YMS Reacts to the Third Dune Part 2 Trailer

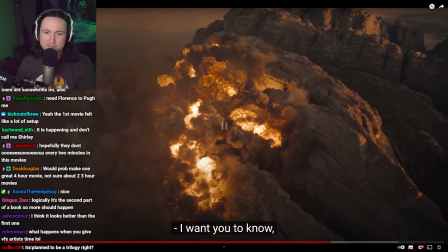That's cool. That really gives it that gives it a really realistic feeling to it.
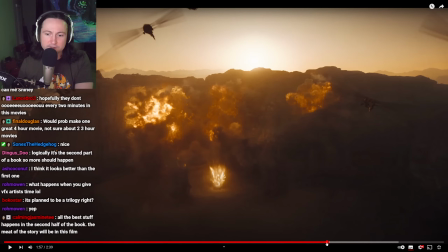It's something that you don't see much of.
I want you to know.
That's cool.
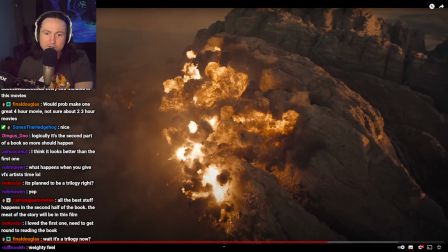I don't know if that's actually a pressure vacuum or just part of it falling now that I'm seeing this multiple times.
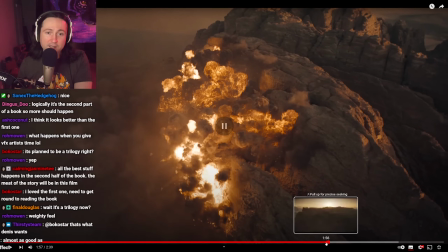But either way, I like that. I like that it's incorporating that and it's not just like, oh, we're adding an explosion effect over this one part of the environment.
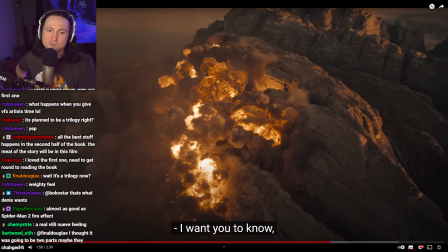Yeah, it could just be it falling. Yeah, which is creating a downward... I don't know if pressure is the right word. Draft. I'm looking for all these words that I'm not an expert.
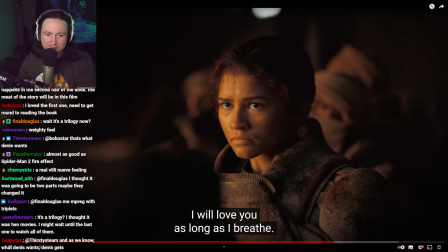No, I will love you as long as I breathe.
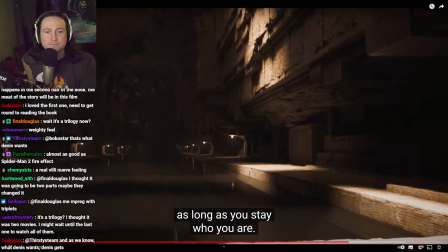You'll never lose me as long as you stay who you are. Consider what you're about to do, Paul Atreides.
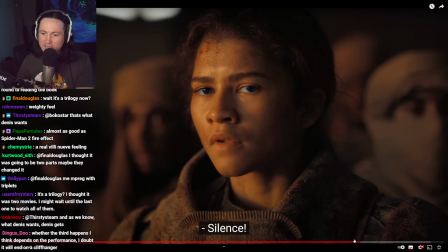Silence!
You have a fucking weird accent, idiot. What are you, Scottish?
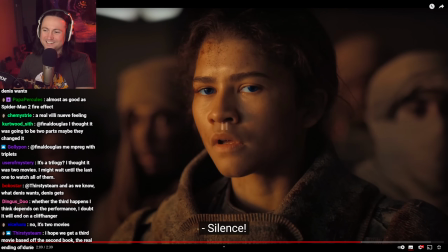Consider what you're about to do, Paul Atreides. Silence!
the first Scottish accent we hear.
Silence!
Good scene. Denied, sit down.
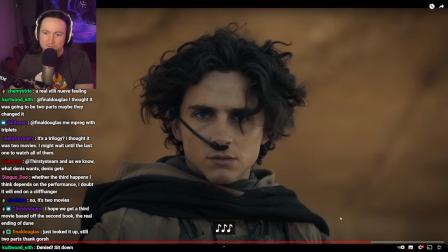What the hell is happening here?
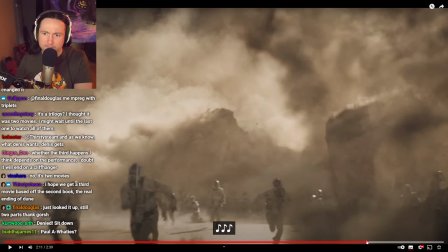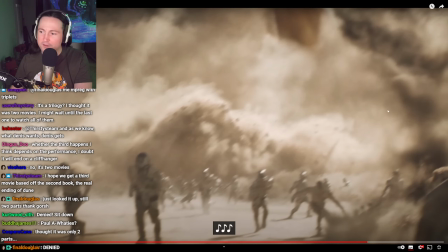Wow. The way that the one on the right just sticks down and shows up in like only a couple frames is pretty intense, I think. The first, you know, seeing that out of the corner of my eye,
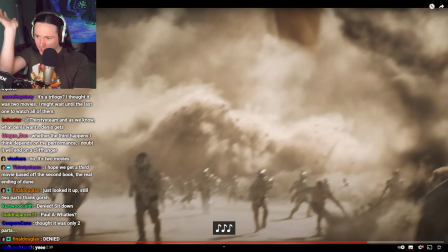the first thought was like, did something just pop out of the ground? Did something just like appear out of the ground? But now seeing that it's also falling, it's a lot more intense.
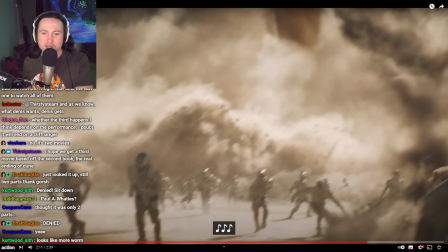It gives the speed at which, and the fact that it's just kind of staying there without bouncing, gives a lot of weight to it and makes it seem kind of scary, honestly.
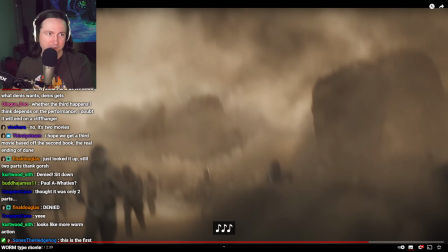That's fucked. I hope there's some good sound design to go along with that too. I hope we don't.
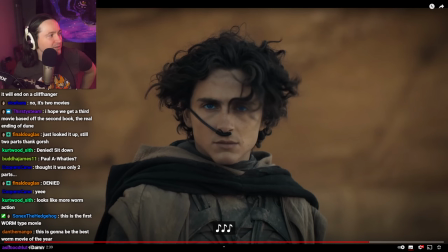I really did not like that Hans Zimmer fucking Wonder Woman type score. You know, I was really, really not a fan of the. Now I'm kind of like, am I really gonna love the movie? I don't know. Good D-box movie. I don't think there is one.
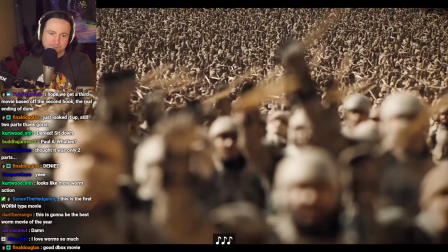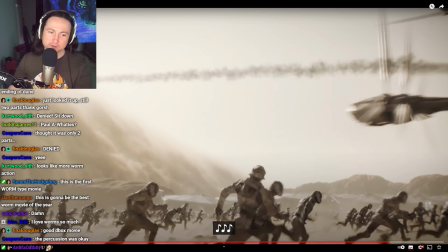I will rewatch the first movie before this. I don't know if I'm going to have any kind of a different opinion.
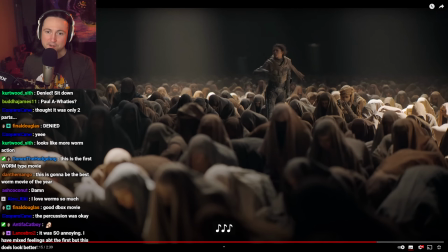Maybe I'll understand what the fuck's even going on.
Prophecy this time. Is how they enslave us.
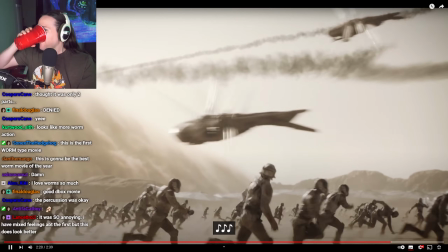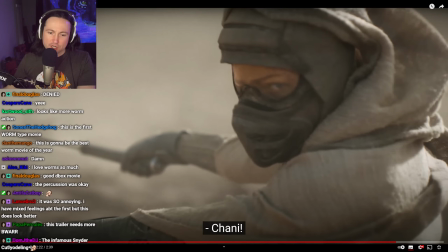Johnny.
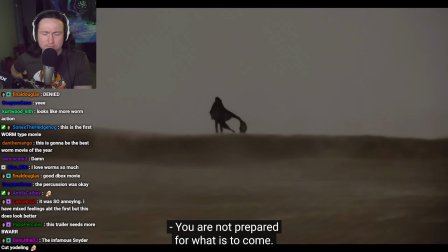You are not prepared for what is to come.
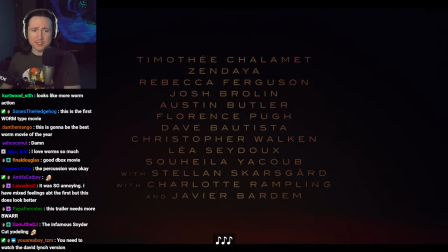An extremely Dune-y movie. PG-13, boo. Whatever, it looks, I mean, it's a good looking trailer. I'm not gonna Hello, deny that. Everybody. Help, we're about to watch a really great movie. Why are we talking about you? Why is there autoplay? Why is there autoplay? What the fuck? No way. How do I turn that off? No, I didn't click on it. Autoplay is on. Okay, now it's off. Why don't you stay off? Does YouTube just like sneakily turn these things back on? Or do I accidentally click it? Does this happen to anybody else?